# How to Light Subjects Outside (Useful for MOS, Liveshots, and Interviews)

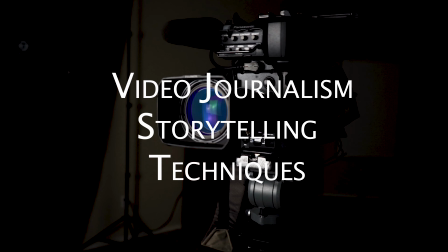1s
Video journalism storytelling techniques. Another big rule when we're out in the world trying to interview people is lighting. When we're doing MOS or man on the street interviews, you're not bringing lights with you. You might have a top light, which is a little light on top of your camera, but more often than not, you don't. And it's also daytime, so even if you had a light, you would barely see it. So what's the light we have outside?
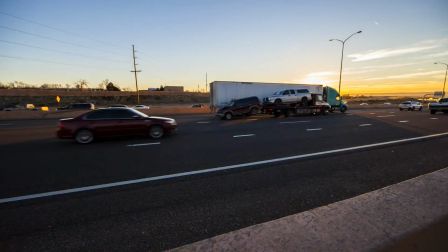29s
The sun. And the sun is something that I feel like I've become way more aware of since doing this job.
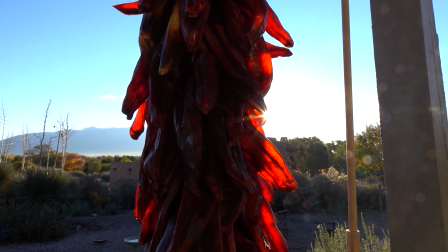37s
I'm always trying to look at where the sun is shining and whether or not
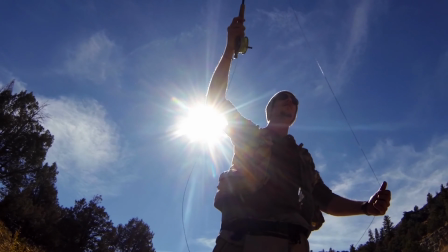42s
this person I'm interviewing is facing the sun or facing away from the sun.
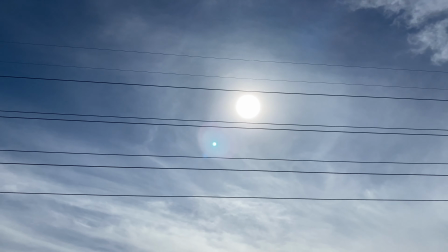46s
What I always want to do is keep someone facing the sun. The sun is the brightest, biggest light source we will have.
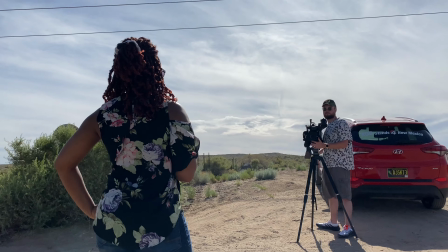54s
So if I'm outside, I will try my best to face my subject towards the sun,
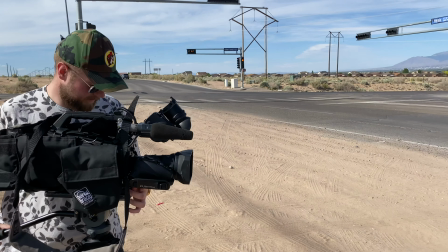63s
towards the source of light, because I want their face to be lit up so we can see them and what they're saying. So here, when we're getting ready to do a live shot,
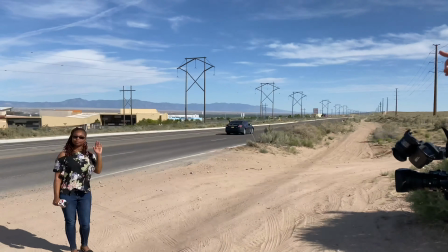73s
I want my subject, my reporter, to be in the same amount of light as what our background is.
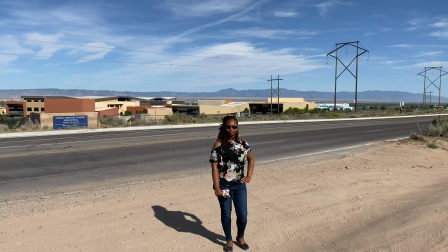80s
So both my reporter and the high school are equally lit, and I have them both facing the same direction. And one of the things I use when I'm just driving around looking for exactly where I want a shot is I'll actually look at my shadow or look at the shadow of objects on the ground.
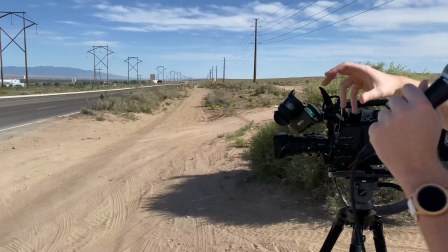95s
And it's like, okay, so I need to put my camera on the opposite direction of where the shadow is.
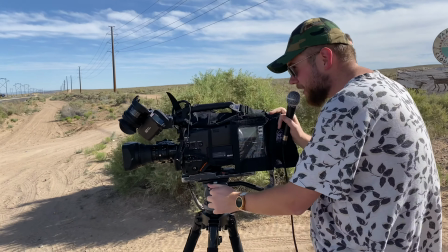101s
So here, if we look at the shot right here in the camera, we can see
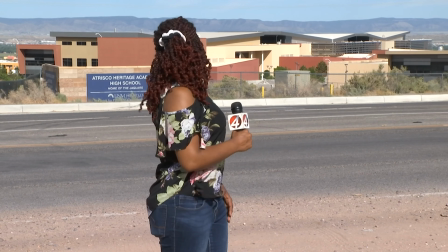109s
that she is lit well, and this would be a great live shot to have. We're going to move to a new location to show you what it looks like at a bad location. So now we are on the other side of Trisco High School. The sun is working against us here, and basically our reporter here is in shadow now. So if we look at the shot I have inside of my camera here,
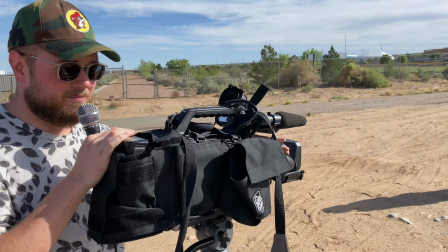138s
we can see that, well, this is so windy.
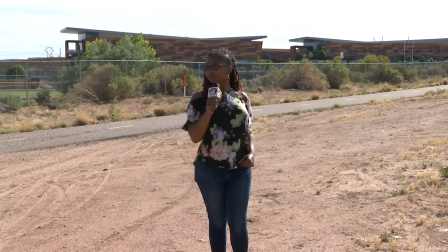142s
We can see that she's like barely visible, and in order for me to make her,
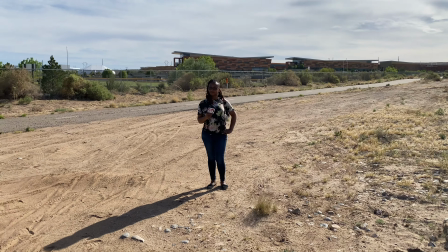150s
visible, I have to really open up my iris, which blows the rest of the environment out.
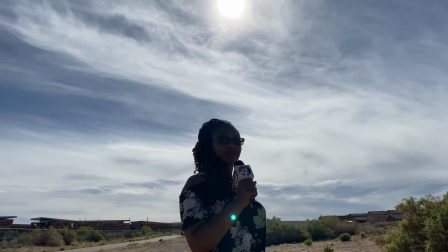155s
So it's really bright around her, or she's very dark. So it's pretty much a lose-lose situation.
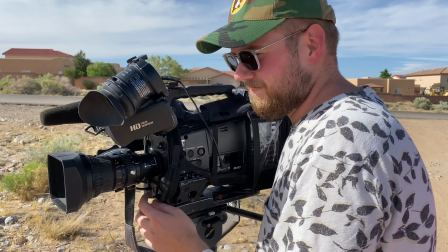163s
So when you have the opportunity,
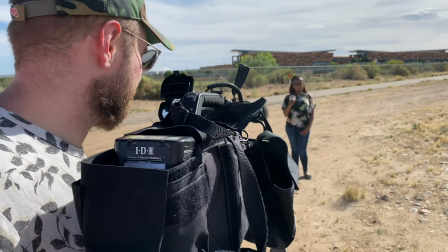166s
align your subject by physically moving your location around what you're trying to film. And that's what we have to do a lot. If we're at a crime scene, if we're covering an event somewhere, I'll have to drive around and kind of scout the area and keep my eyes out for where the sun currently is.
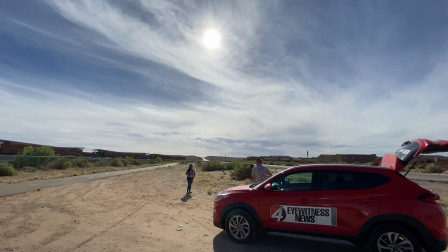184s
And depending on where the sun is, that determines where I set up my shot. All right, thank you guys very much for watching the video. If you wouldn't mind giving me a like for my Bucky hat, I appreciate it. This hat means a lot to me, and me sharing this hat with you is a very personal thing. So you should reward my bravery with a like. All right, see you guys around.